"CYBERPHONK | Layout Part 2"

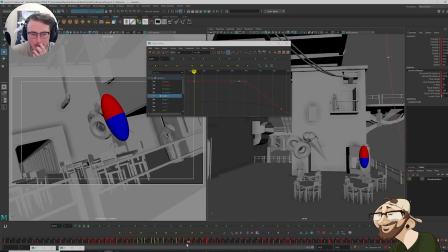I think I can make this feel more dynamic.
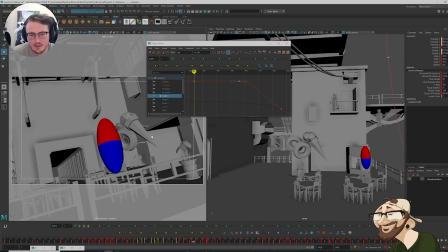I want to get a pose in here for the camera where as we come down onto the chair,
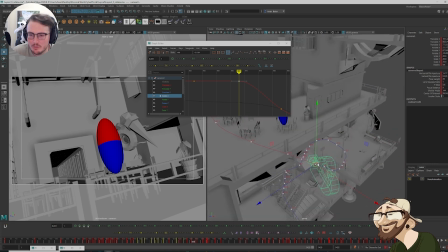this is a really cool moment and I want it to be quite, again, play with depth a little bit more. So I wonder if I can bring it closer.
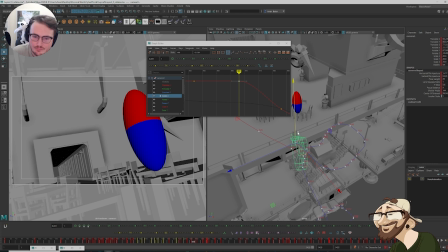The fencing doesn't help. It's because the bars are there. If I were to shift the barriers slightly,
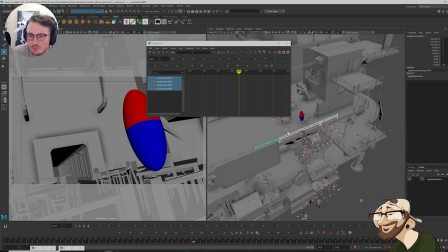just so that that pole's not completely in the way, it's very inconvenient.
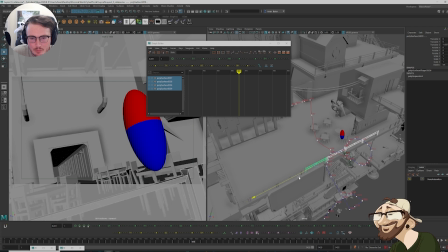Maybe put it in the corner.
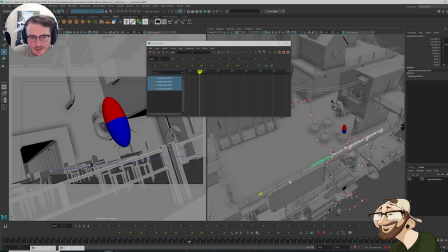That's very in the way now. Maybe somewhere like here. Make sure it all joins up in case we need it. So now when we come through,
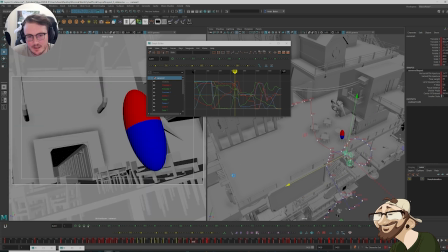I want to make sure that I have this landing where we're slightly lower.
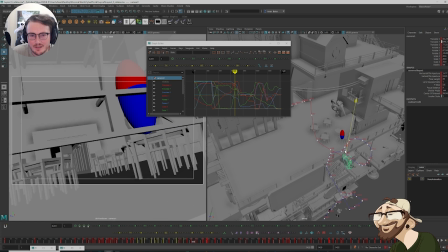The railing is very annoying.
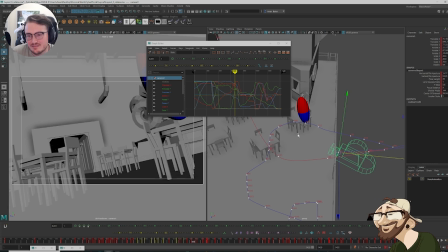I could go under the railing. That could be quite jarring later though when we vault over it.
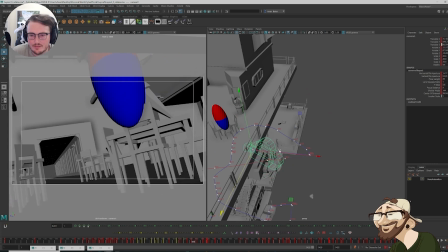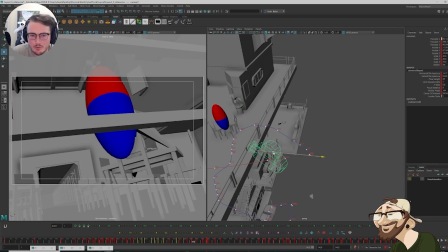Maybe I could pull it back slightly more. I think this still reads. This is still pretty cool.
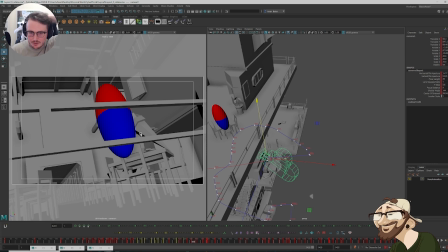I might tweak the camera later to make it so that we don't see the railing as much. But let's use this as a base.
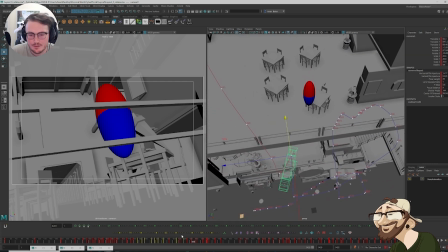So
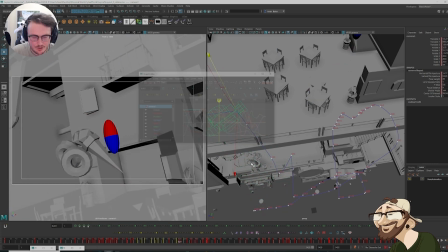we're coming down. We need to transition to that pose from around here.
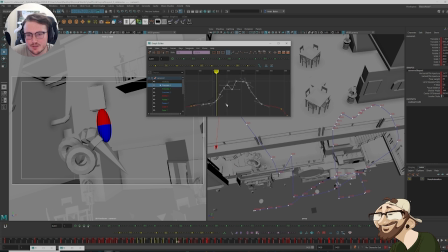So we'll look at our translations. We were easing out. Our Z. So we have here. And then we have here.
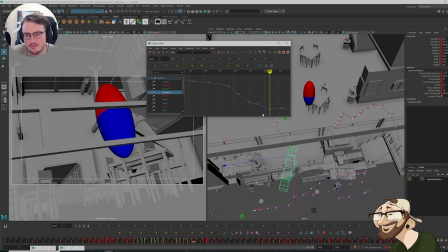So we need to ease in to this.
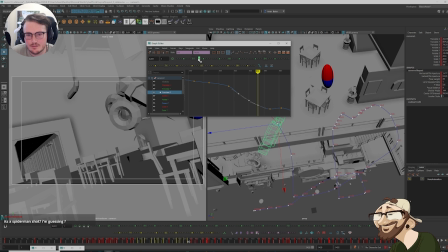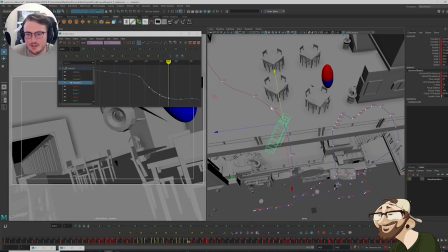You can see the path that it's taking.
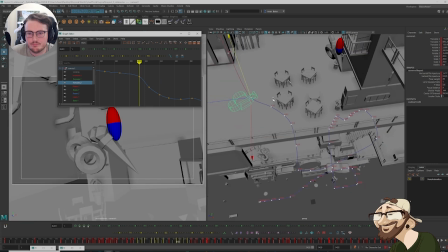Just trying to blend the transition a little bit in there.
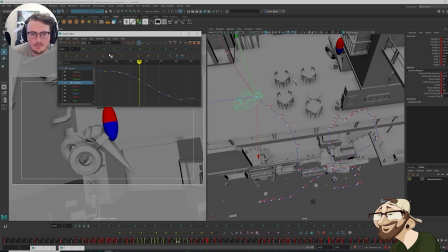See if I can smooth that out a little.
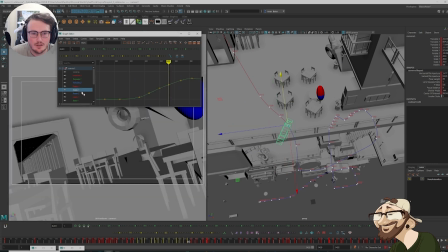So now when it's coming through, let's look at rotation X. Y, sorry.
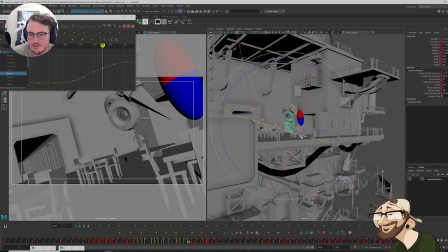So we want to make sure that we're tracking. Because, yeah, we've got a lot of the tilting going on still here.
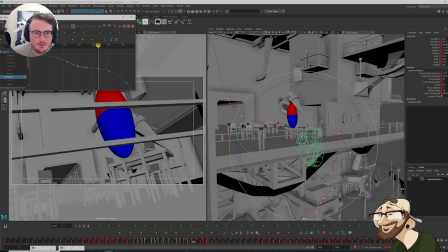Maybe we're easing into it too much, too early.
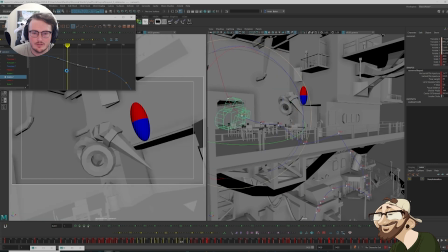We definitely need to be over, I reckon. So it's our X needs to be eased in more for that stage.
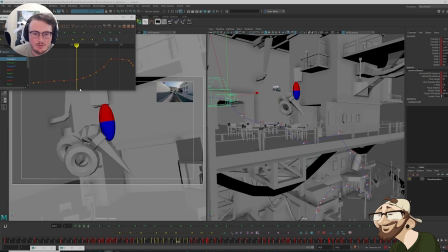So that we're coming down, and here we're actually coming over earlier. Yeah, that's better.
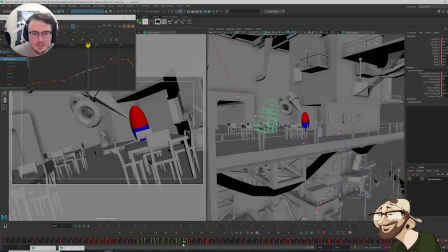So now when we track, we're around, we need to be around the other side of the table quite early.
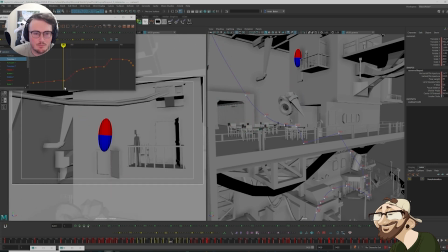So I can always blend these transitions where I need to.